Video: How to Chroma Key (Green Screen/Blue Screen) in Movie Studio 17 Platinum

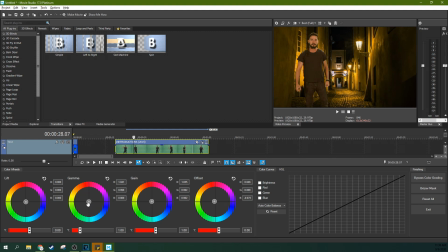12:12 We're going to move it towards red, just a touch, just a red and a yellow, just a touch to kind of get his skin just a little warmer looking, a little less sick looking. So that's almost there. He does match. Let's go ahead and go to this color grading.
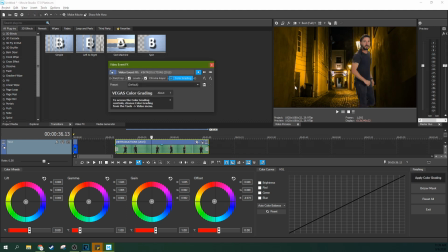12:31 And we remove it. You can see the big difference there. Here he looks like he's lit indoors and here he looks like he may have actually been lit in the same alleyway.
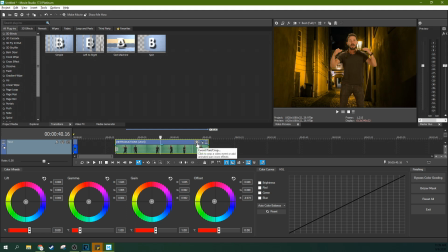12:41 So now the next thing we're going to do is we're going to go to the event pan crop and make sure your sync cursor isn't selected for this.
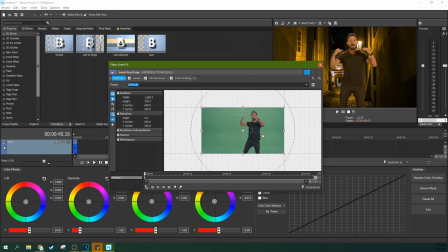12:49 You can use your mouse wheel to zoom in here if you've had the same problem where you start zoomed out. But we're going to grab the corner and we're going to make him smaller,
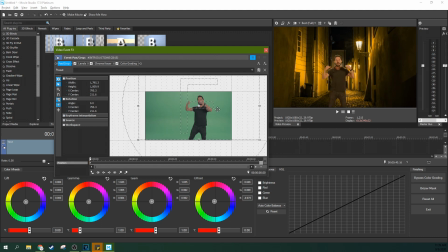12:58 bring him down to a more normal size and let him walk around this alleyway, kind of more in the middle there, get him on the scene where we want him.
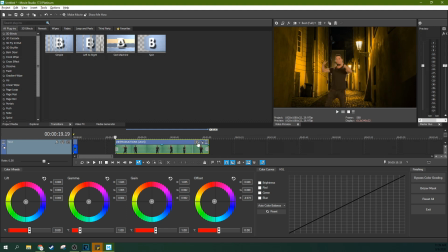13:06 So now when we watch it, oh, you can see his legs get cut off, that's because we didn't line up this little dotted line just right, there we go.
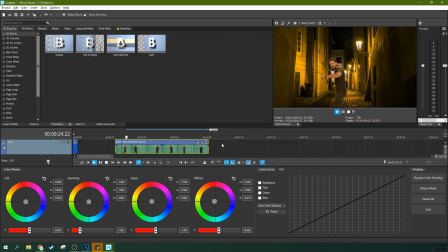13:20 And so now when we watch it, you can see that he is mulling around the alleyway, much more believable angle there. So that is how to chroma key, green screen, blue screen in Movie Studio 17 Platinum.
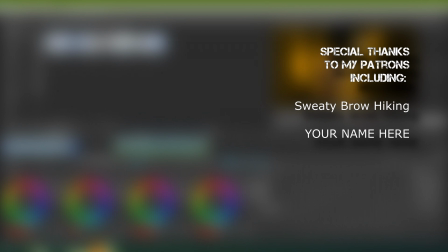13:38 Thank you so much for watching. Like this video helped you out. Subscribe if you're looking for more videos like this one. Remember, patrons are a big help in me doing more videos, so check that out as well. Thank you so much for watching. I'll see you next time.